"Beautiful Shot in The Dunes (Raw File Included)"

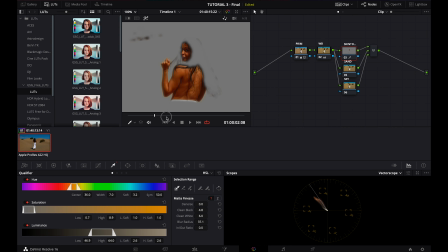So for the sake of this tutorial, I'm not going to play around too much with her skin tones, and just make, you know, just for illustration, I'm going to make sure to select it roughly right now. I'm going to zoom out. As you can see, I'm selecting the things on the right as well.
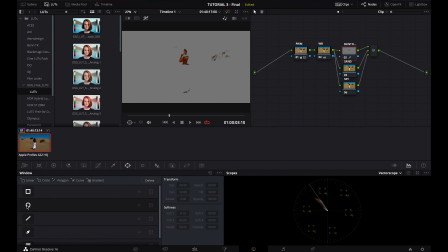And what I want to do right now is I'm going to create a window which will stay in the same place, and also where Kilvis is walking. There we go. And I'm going to keep that window in place.
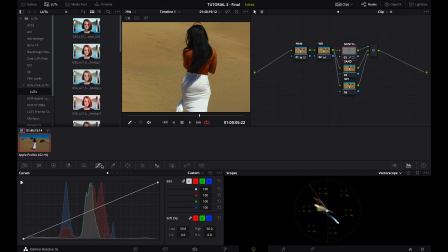So let's play a little bit with her skin tones. For this I'm going to use the curves, and here as you can see, we can adjust how her skin is. Also, I'm going to use the selection,
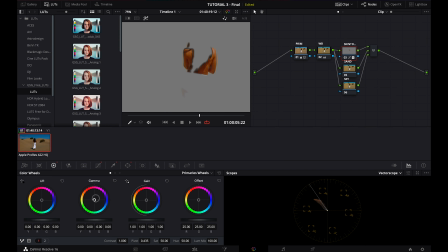and on the right in vector scope I can see if her skin is in the right color. I'm going to change it just a little bit. There we go. So for now,
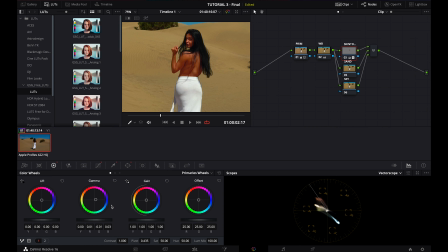one of the reasons of this process is to make sure that that she's not in the shadow, that her skin you know, comes forward. And I'm going to play with a little bit with the contrast as well.
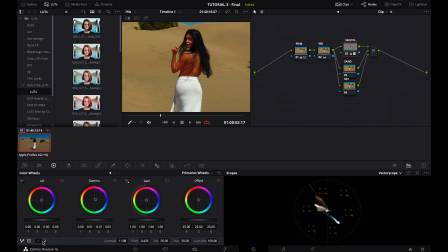And so one thing that I'm going to adjust is so here in the primaries, I'm going to the second tab, and this is where the midtone detail is. And midtone details make sure that I can make the details more blurry in the midtones.
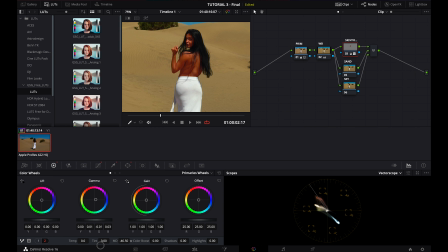So long story short, it makes her skin more soft. So this is without the effect, and this is with the effect, and I like it like this, and we're going to keep it.
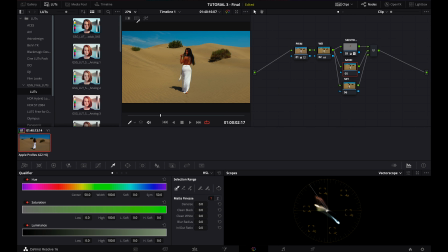So the next step is to select the sand, and this one shouldn't be very
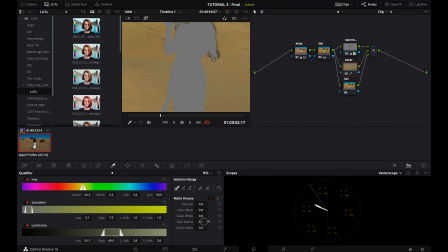difficult. There we go. We selected the sand, and we're also gonna blur the radius like this. Play around with the selection. There we go. And this is enough.
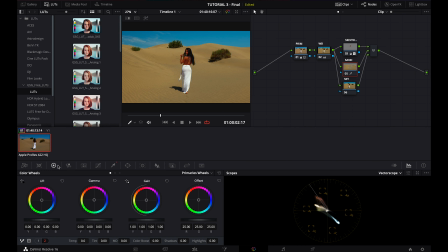So here I'm going to change the colors to make sure that the sand is more pleasant to watch, that it's more warm, and that the whole shot has this, like paradise destination feeling.
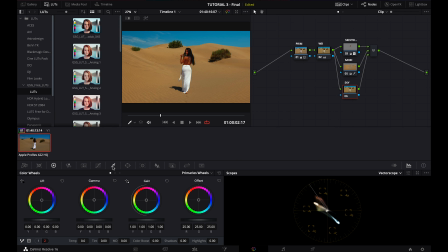So that's enough for the sand, and then the next one is the sky. So we repeat the process, the qualifier. There we go. Take the clouds as well, and we blur it.
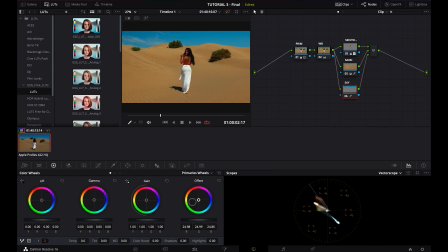There we go. So let's look at the whole picture, and then we're going to just play with the sky. And this is actually, I don't want to make it too like commercial or like,
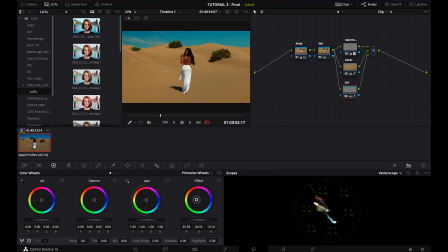basically what I want to create is quite a natural shot. Let's do it like this. Okay, so for now I'm actually satisfied with those masks. And so what I want, let's go before. This is how the shot looked like.
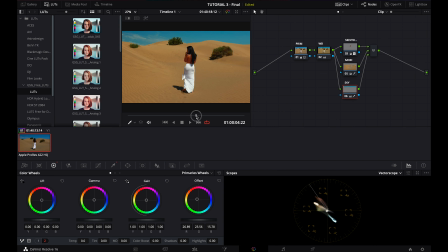This is how it looks now. It looks much better.